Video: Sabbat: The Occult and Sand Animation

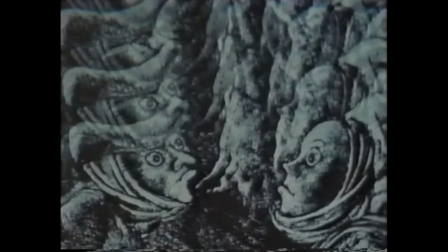(0:08)
Hello and welcome back to Pix and Portraits. Today's video is going to be an interesting one, a spooky one, given we are fast approaching Halloween.
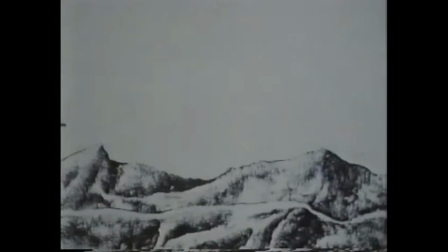(0:17)
It concerns the occult, witchcraft, as well as a less common form of stop motion, sand animation.
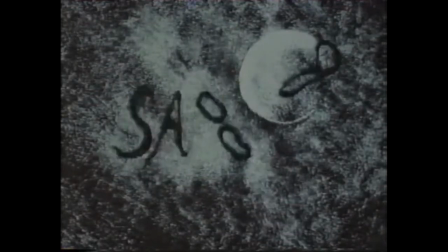(0:24)
We are going to be looking at Giselle and Naj and Sorge's Sabbat.
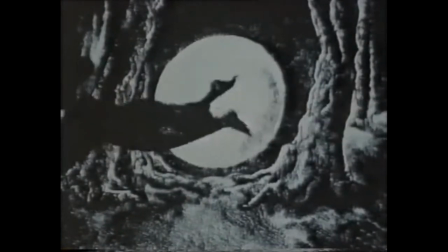(0:28)
I know this is not the most well-known piece of animation, but it is definitely interesting and seasonally appropriate if you are looking to watch something a little different this Halloween.
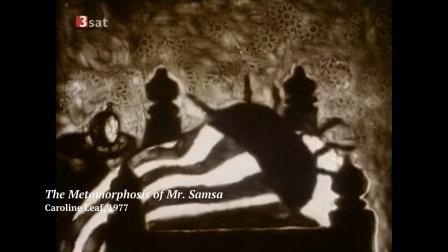(0:37)
Before we get into that though, I'd like to give a little bit of time to the medium of sand animation because again, not the most common.
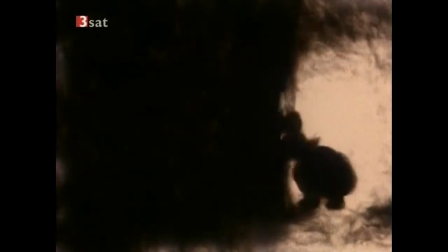(0:44)
It is a technique that involves manipulating and photographing sand against an illuminated backdrop like a light box or a piece of glass.
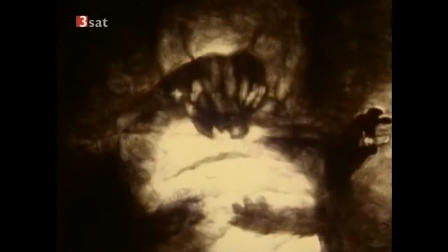(0:52)
Just like stop motion, an image is set and photographed. This is repeated multiple times to create a sequence.
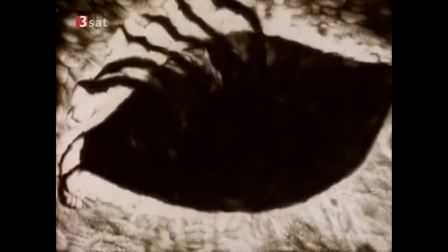(0:59)
Sand animation was developed in the 1960s by animator Caroline Leaf while she was a student at Harvard.
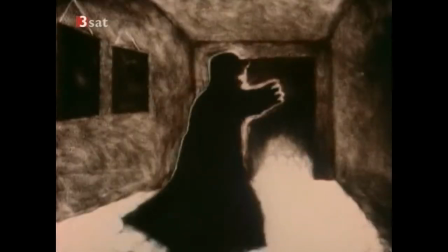(1:05)
We are seeing her work here. Much of it was produced in collaboration with the NFB, the National Film Board of Canada,
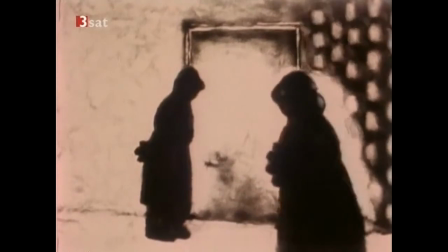(1:11)
which we are currently working our way through the animated output of the NFB over on Patreon and we'll be diving into her work further there.
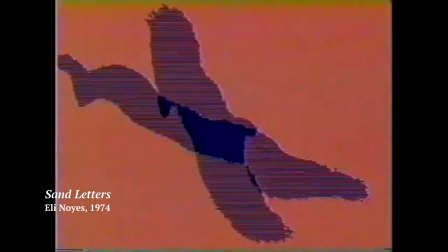(1:20)
Other prominent sand animators include Elliot Noyes, who some of you who grew up on Sesame Street may recognize, and Alexandra Kanofaskaya,
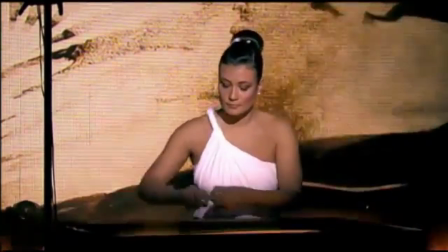(1:29)
who creates a lot of really interesting sand art live, yeah, sand animation can be created live using a similar setup,
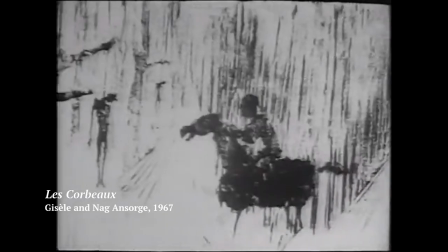(1:36)
sand, a lightbox and a projector. The focus of this video though is going to be on Giselle and Ernest or Naj and Sorge.
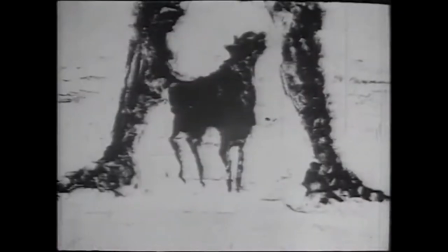(1:45)
Giselle and Naj were a married couple that produced films together. He was Swiss, she was French.
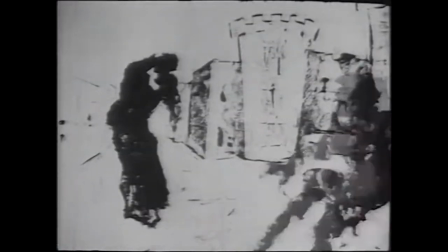(1:51)
Their distinct style comes from the use of black silica sand, also known as quartz sand, which is used to make glass.
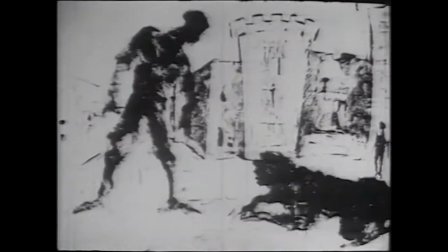(1:57)
Now, it was not easy, tracking down their work.
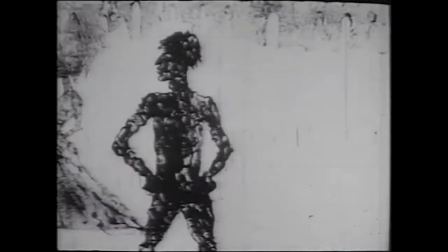(2:01)
This was actually the only other short of theirs I could find, 1967's Le Corbeau or The Ravens.
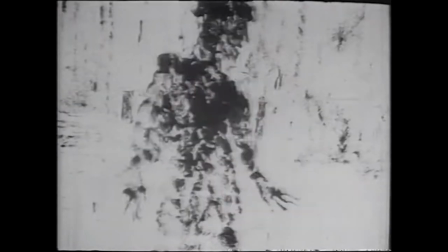(2:07)
This is pretty dark. We see the crimes of a criminal as well as the pursuit that leads to his capture and eventual execution.
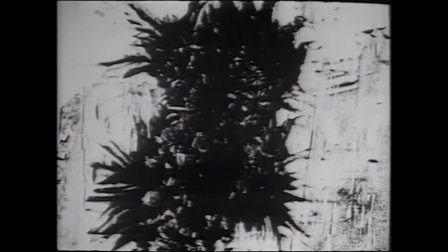(2:15)
The short ends with Ravens consuming him off of a noose. Upsetting but some pretty fantastic animation here.
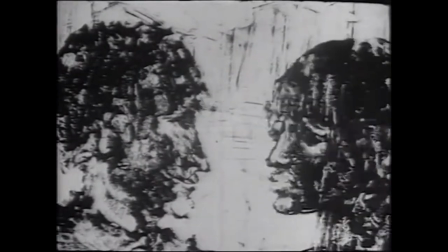(2:22)
While not exactly horror themed, stylistically it is creepy. The black sand definitely creates a mood, as we will see further in Sabbat.
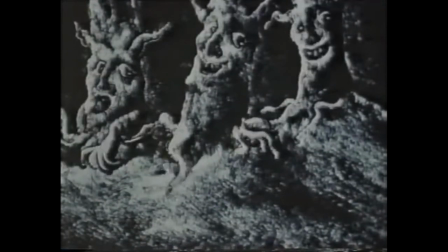(2:32)
This was produced in 1991. The theme here is the occult, magic, black magic, witches, which lends itself very well to animation.
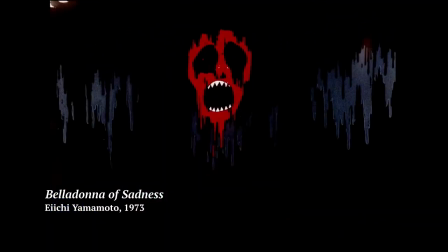(2:41)
Anime is full of witches, Kiki, Belladonna of Sadness, as is western animation, Witch Hazel.
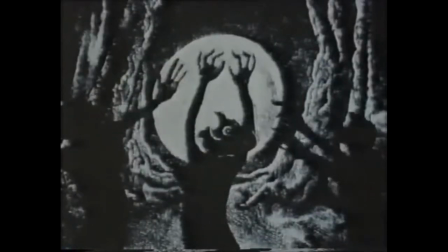(2:47)
The depiction of witches here is much darker though, rooted in folklore. Sabbat is a silent film, but the plot is pretty straightforward.
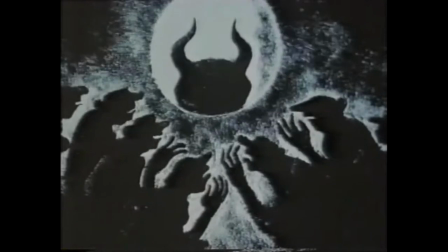(2:56)
It captures or expresses a Sabbat. A Sabbat is the witch's sabbath, when witches gather together with the devil to take part in different kinds of rituals.
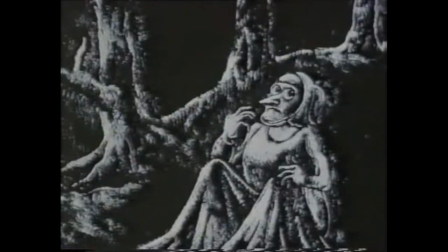(3:05)
This term is also used in paganism for the celebrations that coincide with the changing of the seasons.
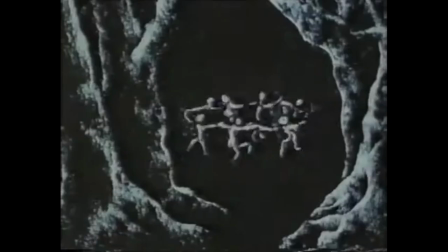(3:11)
Their Wheel of the Year, as it's known, is organised into eight different sections, or seasons,
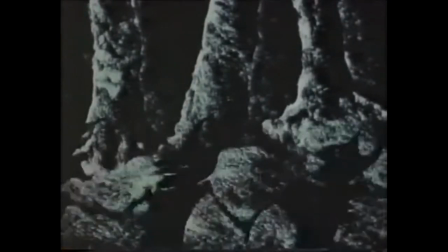(3:16)
beginning with Yule, the winter solstice, and ending with Samhain, Halloween.
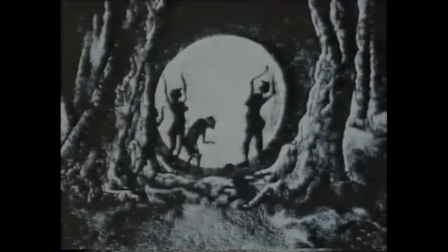(3:21)
I'm no expert on this, so feel free to correct or elaborate on this down below.
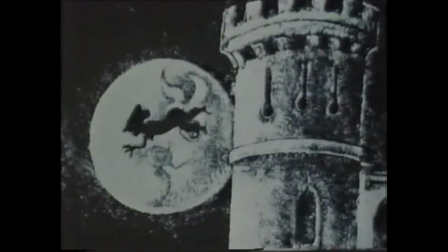(3:28)
This film is wild. It takes place in the Middle Ages and follows the women of a town as they are beckoned out into the woods for a sabbat.
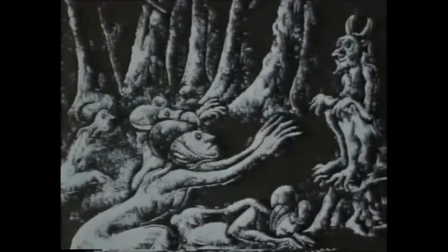(3:36)
Here they frolic with the devil and each other. There is a lot of frolicking going on.
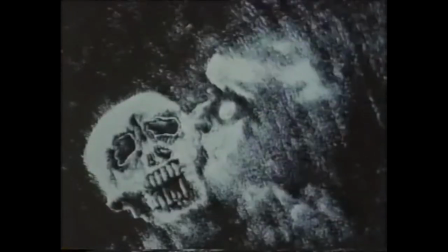(3:41)
The animation is very fluid. Images drift and blend together from one scene to the next, just like a dream.
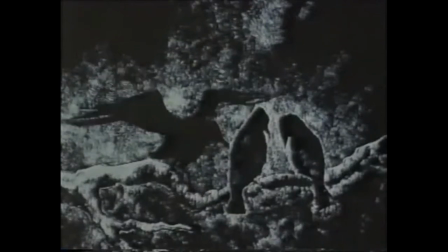(3:48)
The black sand feels sinister and is used against the illuminated background to create some really interesting effects.
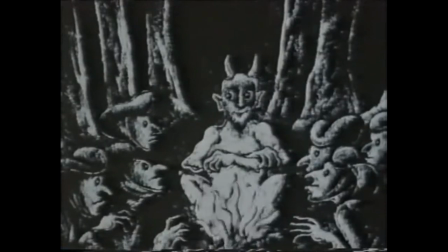(3:54)
I love what they do with the fire, how they convey its flickering. It looks great. Same with the moon.
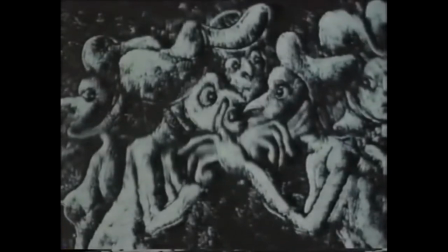(3:59)
It is very unsettling. The jittery way the characters move really compliments the ominous tone of the short.
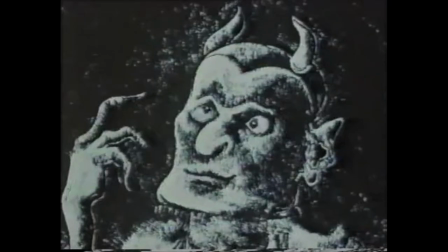(4:06)
Texturally, it's also unnerving. The sand It definitely gives it a sort of conjuring effect, like a witch is manipulating the earth and showing us these visions.
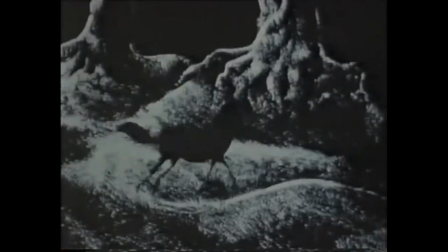(4:15)
There is something otherworldly about it.